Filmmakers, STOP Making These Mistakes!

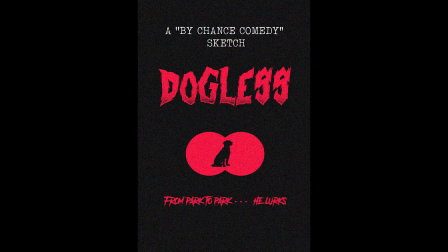(0:00)
I've been a video editor for the last 7 years, and I've worked on many films throughout that time. Every filmmaker I've ever collaborated with, they've all had the same goal in mind, which is making a great film. The problem is there are some key mistakes that not only make the editing of the film a nightmare, but they also ruin the quality of the film. So in this video, I want to talk about what those lethal mistakes are and how you can avoid them in your next production.
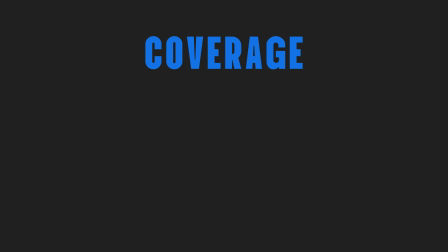(0:25)
The first mistake is not getting enough coverage. Coverage is basically just a fancy term for the shots that you need to tell your story. You need to make sure that you film your scene from enough angles so that the editor has enough flexibility in the edit to tell a powerful story. What can make a story powerful is how it's cut together,
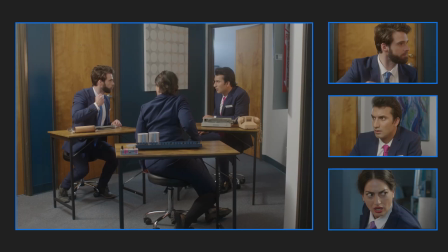(0:48)
how the editor picks the best performances from different takes and combines everything to tell your story in the most effective way possible.
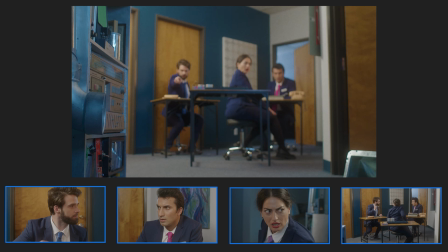(0:57)
And if you don't capture enough camera angles, the editor just does not have the power to do that anymore.
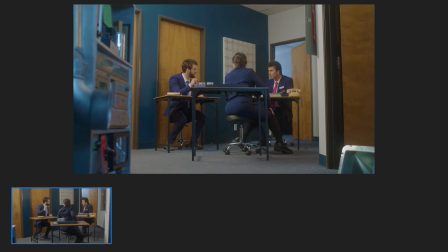(1:03)
There are many different camera angles that you can choose from. I'm not gonna get bogged down with that in this video, but what I am gonna talk about is the 3 essential camera angles that you need to capture in order to give your editor enough flexibility to tell a compelling story.
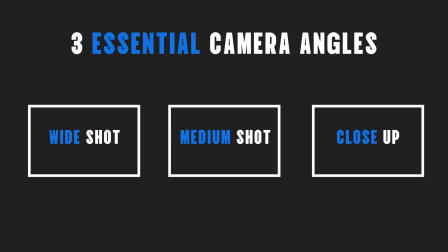(1:20)
So those shots are wide shot, medium shot, and close-up. A wide shot is a shot where you see the subject fully in the frame.
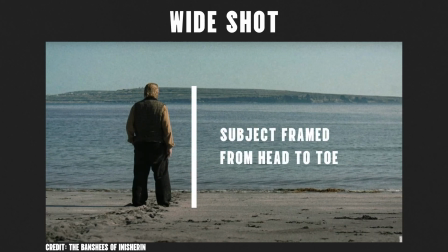(1:28)
So if that's a character, it'll be from head to toe.
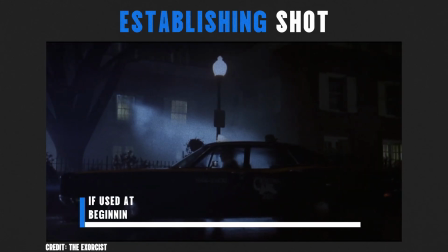(1:31)
And if it is used at the beginning of a scene, it is called an establishing shot because it establishes the setting of a scene.
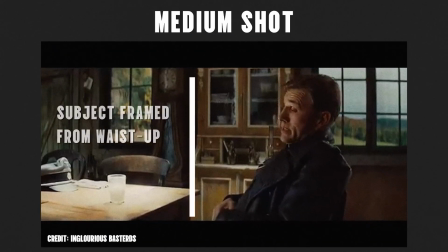(1:38)
A medium shot is where you see half of the subject in the frame. So if it's a character, you're going to see them from the waist up.
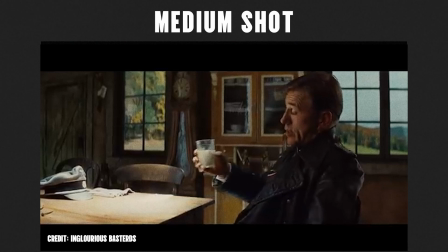(1:44)
And it is often the most common shot that you will use in a scene. The next shot is a close-up shot.
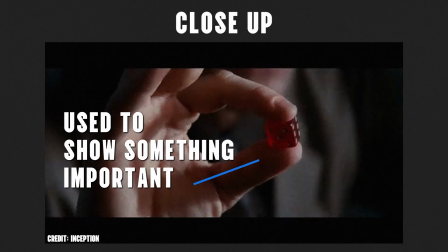(1:51)
Now, a close-up is used to signify to the audience that what you're showing them is important.
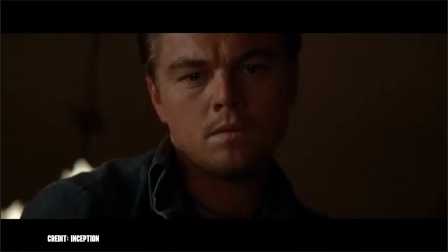(1:56)
So it is most commonly used on a character's face or on an object.
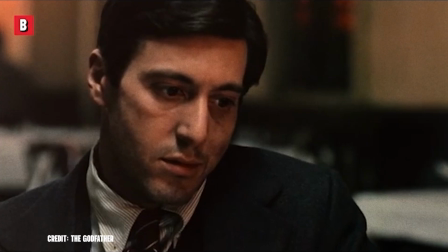(2:02)
If a close-up shot is used on a character's face, it is used to heighten what they are saying and how they're feeling.
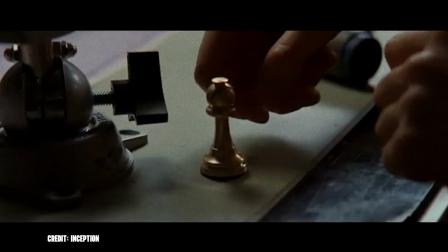(2:09)
If it is used on an object, you're telling the audience that this object is meaningful. So don't miss out on the storytelling power of the close-up. And because of this power, that is also why the medium shots are so important and so common,
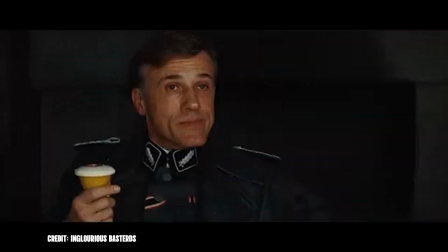(2:23)
because you can cut away from the medium shot into a close-up, and then the close-up will have increased emotional power.
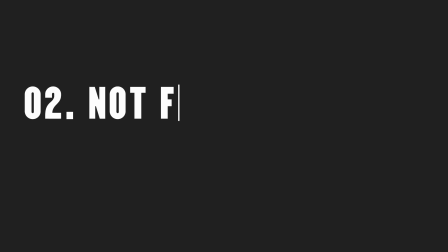(2:33) You're sheltering enemies of the state, are you not?
The next biggest mistake is not filming reaction shots.
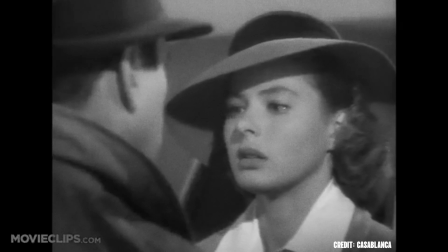(2:40)
Now, this is different from shot types that I just talked about. Reaction shots are shots of a character reacting to something.
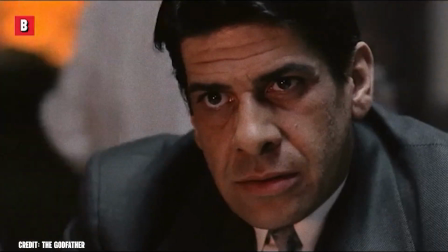(2:47)
This is most commonly an issue in dialogue scenes. A common misunderstanding, especially with newer filmmakers, is they think that all they need to record is the characters saying their lines, because they think you're just gonna edit from one line to the next line. This person says this, you're on them, then the next person responds and you're on them.
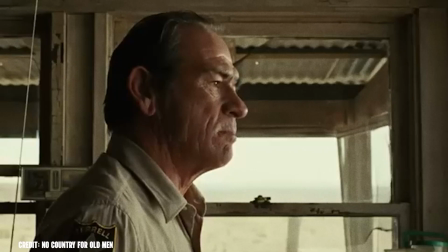(3:08)
When you do that, you miss out on how the characters are listening to each other.
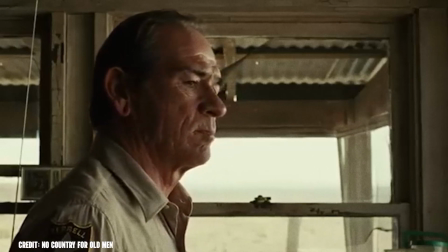(3:13)
That can be a big handicap in a story because there's so much
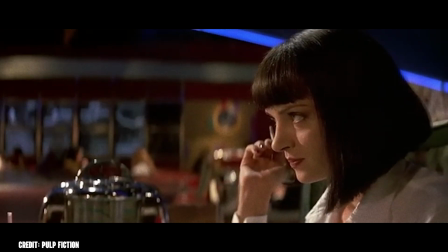(3:18)
storytelling value that you can get out of watching somebody listening to someone.
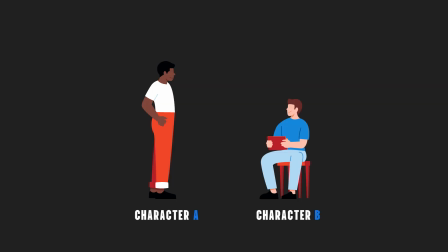(3:23)
For example, let's take a dialogue scene between character A and character B. Character A says, "Marty's coming tonight." Seeing how character B reacts to that can tell the audience how character B feels about Marty.
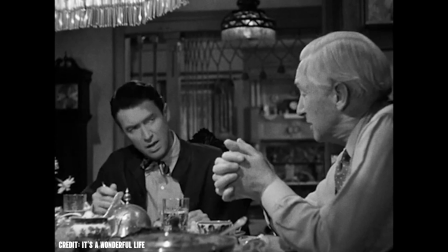(3:38)
They always say acting is reacting. Half of the performance is in the reactions.
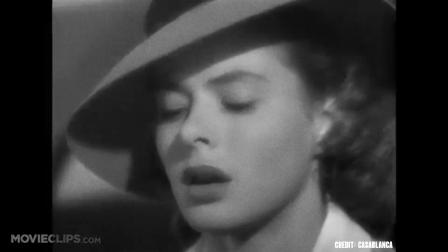(3:43)
So if you don't get the reactions, you're missing out on half of the storytelling power. Make sure you film the actors throughout the entire scene, not just their dialogue, so that you get those clean reactions and the editor has a lot to choose from and they can make your story a lot more powerful.
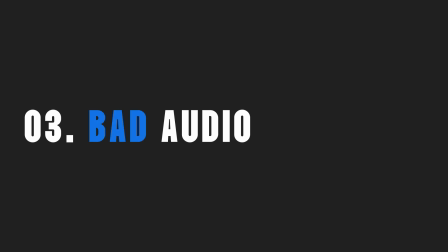(3:59)
The next biggest mistake is probably the most damning, and that is bad audio. Bad audio is something you just cannot get away with. It is the #1 thing that will tank your film.